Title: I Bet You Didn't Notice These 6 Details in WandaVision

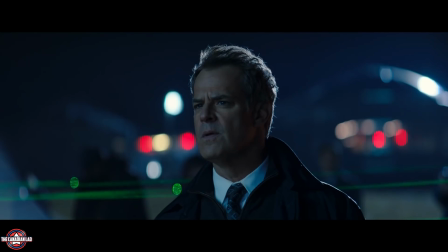[0:07]
Hey everyone, I'm TheCanadianLad and today I'm gonna give you 6 new details from the first 5 episodes of WandaVision.
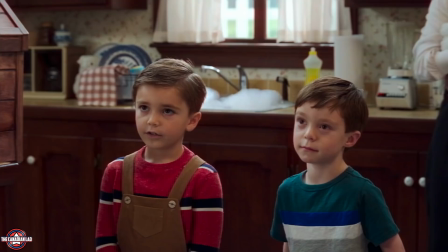[0:14]
Now I'll have you know that these are mostly continuity details so that we can appreciate the characters and what Marvel is doing with WandaVision a little bit more.
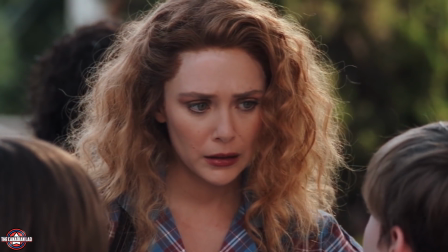[0:22]
So without any further ado, let's begin! Number 1.
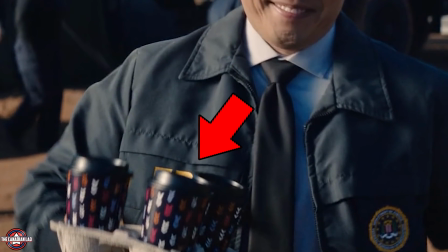[0:26]
In episode 5, we see Agent Jimmy grabbing 3 medium coffees for Monica Darcyon himself and he was so happy while getting it.
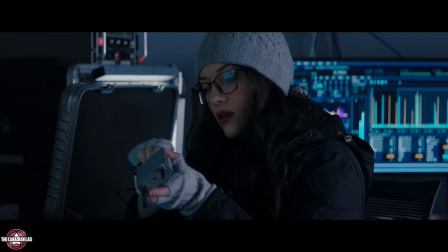[0:33]
So why am I counting this as a detail? because in episode 4, Darcy kept asking for a coffee multiple times but nobody cared enough to get her one.
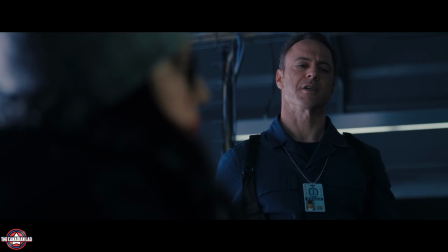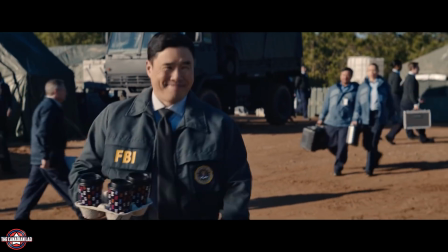[0:48]
So as a result in the next episode, Agent Woo happily gets coffee for all three of them.
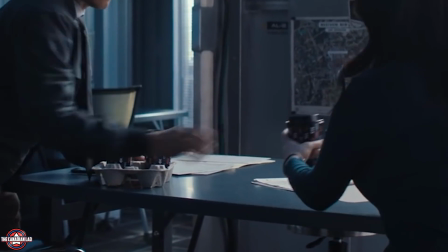[0:53]
And if you notice, he actually hands the coffee to Darcy but doesn't do the same for Captain Monica,
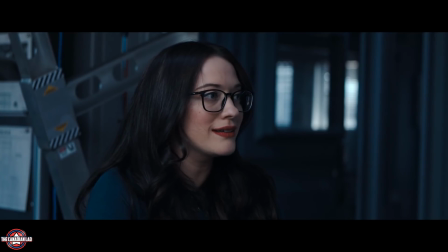[0:58]
implying that it was probably because of Darcy they got coffee in the first place.
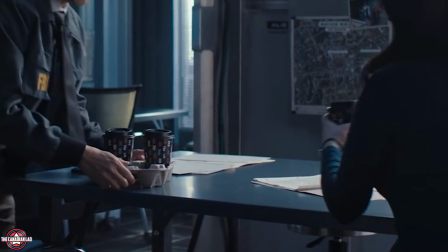[1:03]
So with such a simple scene, Marvel is establishing just how good of a human being Agent Wu is.
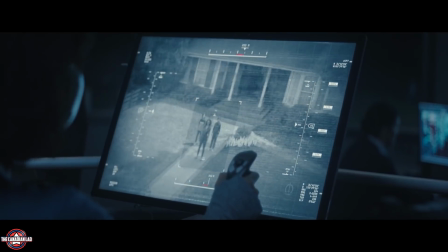[1:08]
Number 2. Director Hayward sends an armed drone inside Westview without letting Monica know about this.
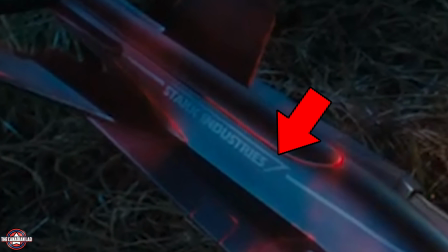[1:14]
But upon my rewatch, I just noticed that this drone was manufactured by Stark Industries. When it was on air, we couldn't really see the Stark logo.
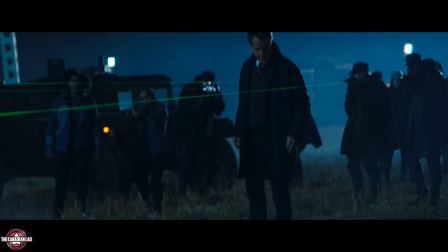[1:22]
But as soon as Wanda throws it on the ground, for a very brief moment we can actually spot the Stark Industries logo.
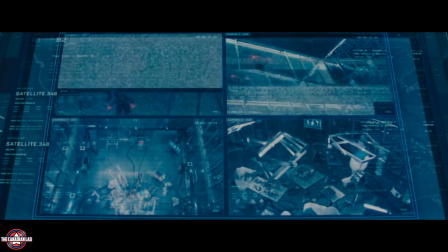[1:28]
So S.W.O.R.D. wasn't only doing research on Vision's corpse, but they're also using Stark Industries weapons.
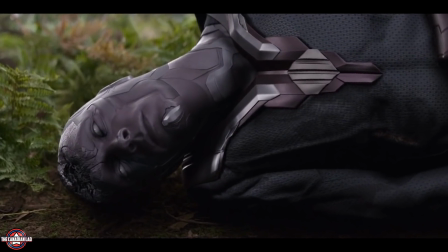[1:33]
Which leads me to my question, what was S.O.R.T doing with Vision's corpse anyway? Not to mention he has been dead for 5 years, were they trying to recreate him for their own good?
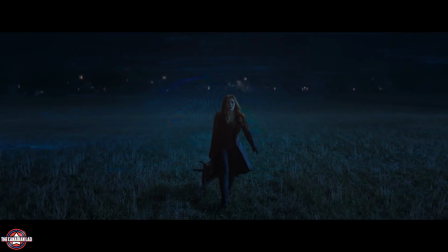[1:42]
Is that what triggered Wanda into doing whatever she's doing now? I guess we got a way to find the answer.
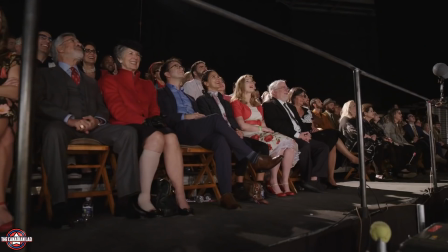[1:47]
Number 3! Now this detail will make you appreciate the director of this show Matt Shackman probably more than before.
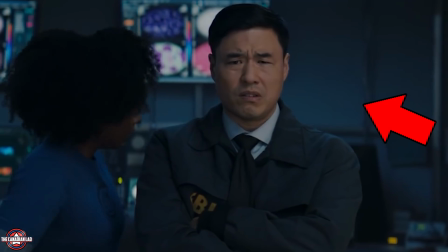[1:53]
Notice when Monica borrows the gun from Agent Wu and starts shooting, Agent Wu only gets a little surprised not knowing what she's gonna do with it.
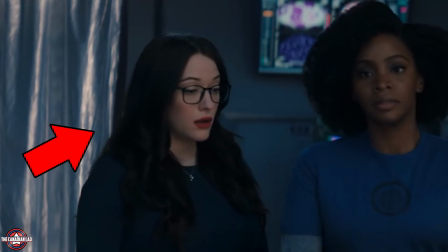[2:01]
But Darcy on the other hand, literally gets scared because she isn't used to all this violence.
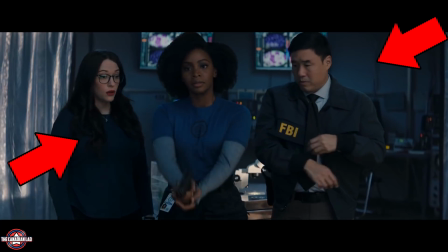[2:05]
So this subtle continuity of making sure that everything looks authentic definitely deserves an applause.
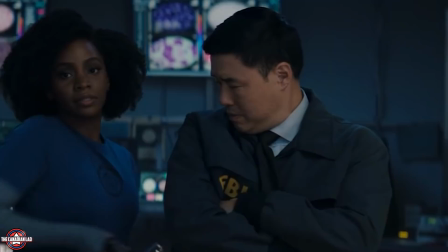[2:11]
Imagine if the director was lazy or just didn't pay attention. What if the character of Agent Wu also got scared here like Darcy? Wouldn't we find that odd that an FBI officer is getting terrified of someone using a gun?
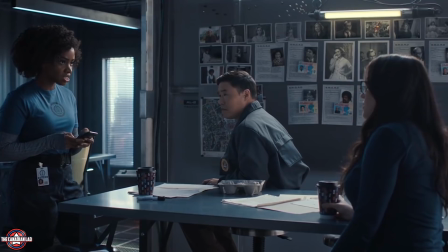[2:22]
So the director made sure it didn't happen. Credits also go to the actors as well who know what they're doing, who know the capabilities of the characters that they're playing.
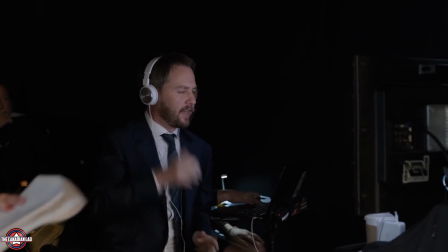[2:30]
In fact, this is very common when you have good directors and writers working on your project.
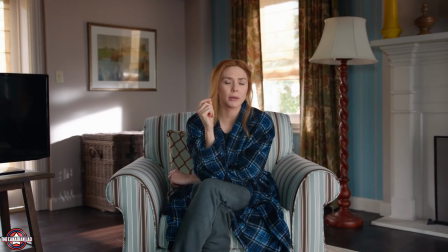[2:34]
Just know this, it's really difficult to judge a good director because all the things that he will do correctly, we wouldn't even notice it.
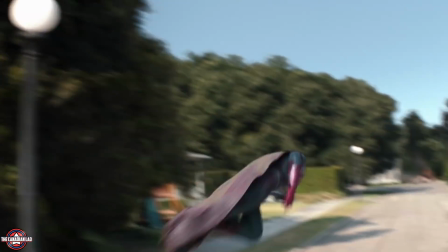[2:41]
I mean that's the point, it's like editing, when it's good you don't even notice it. Number 4!
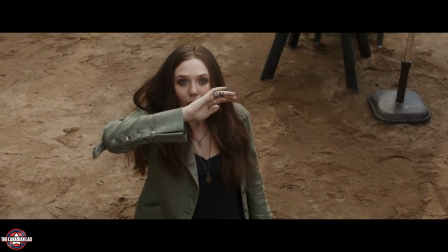[2:46]
At this point, if you watched episode 5, you know about the Lagos commercial which is basically based on Wanda's memory, her trauma from the mess she made in Lagos.
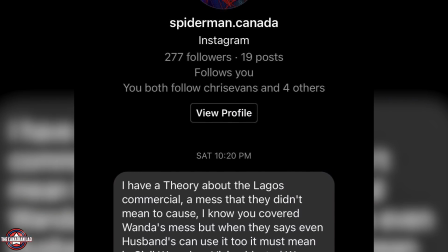[2:55]
Now a subscriber on my channel by the name Spider-Man Canada on Instagram has pointed out another potential detail from this scene.
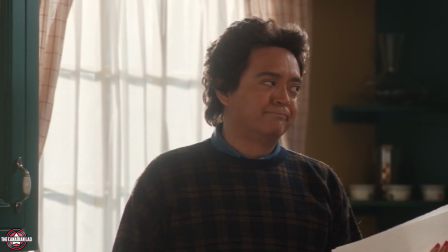[3:01]
Notice the commercial also says husbands can use the Lagos pepper towel as well.
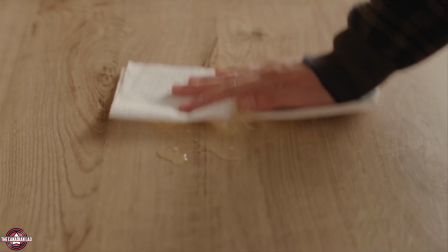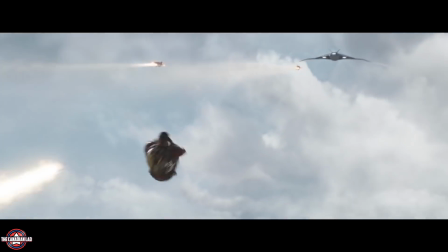[3:11]
So maybe this indicates the mess that Vision made in Civil War by accidentally blasting War Machine with his laser and paralyzing him.
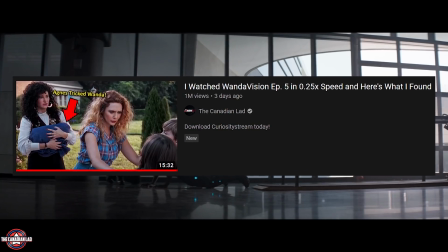[3:19]
I kinda overlooked this potential detail in my previous breakdown. So thanks to Spider-Man Canada for pointing out this detail.
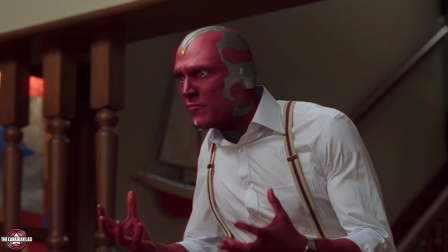[3:25]
Number 5 In Episode 5, Vision makes a point of how there are no children in Westview.
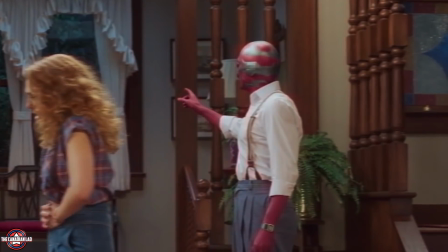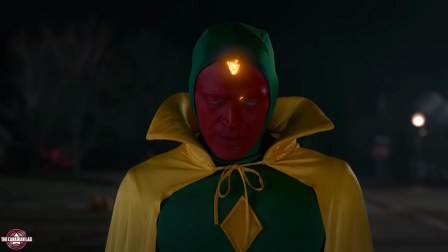[3:36]
We all noticed it too but this time Vision points it out himself. And we've seen in the trailers that in the Halloween episode there's gonna be children in Westview.
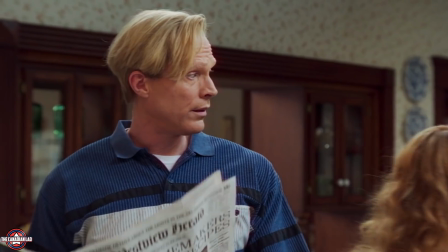[3:44]
I'm guessing as soon as Vision called it out, whoever the architect of this reality is has put a few children in to not arouse in his suspicion.
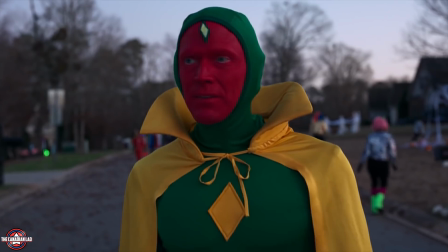[3:52]
But where have those new children come from is a totally different question that I'd rather answer after watching episode 6.
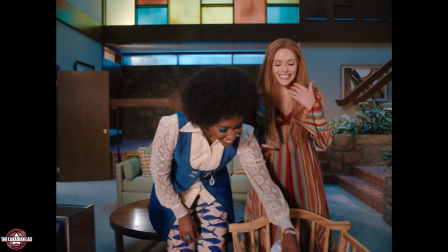[3:58]
Number 6! In episode 3, when Wanda brings up her brother Pietro for the first time she says, I had a brother.
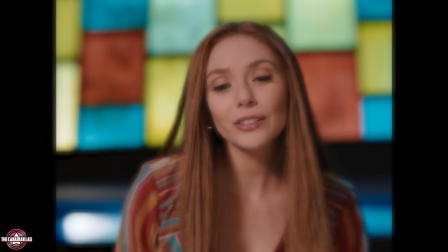[4:05]
His name was Pietro. It's all in the past tense.
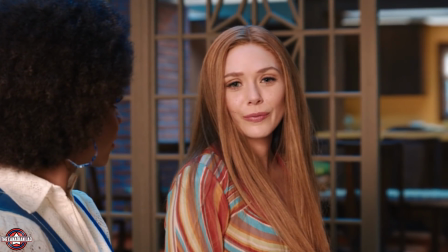[4:12]
Here she seems to acknowledge the fact that Pietro is actually dead.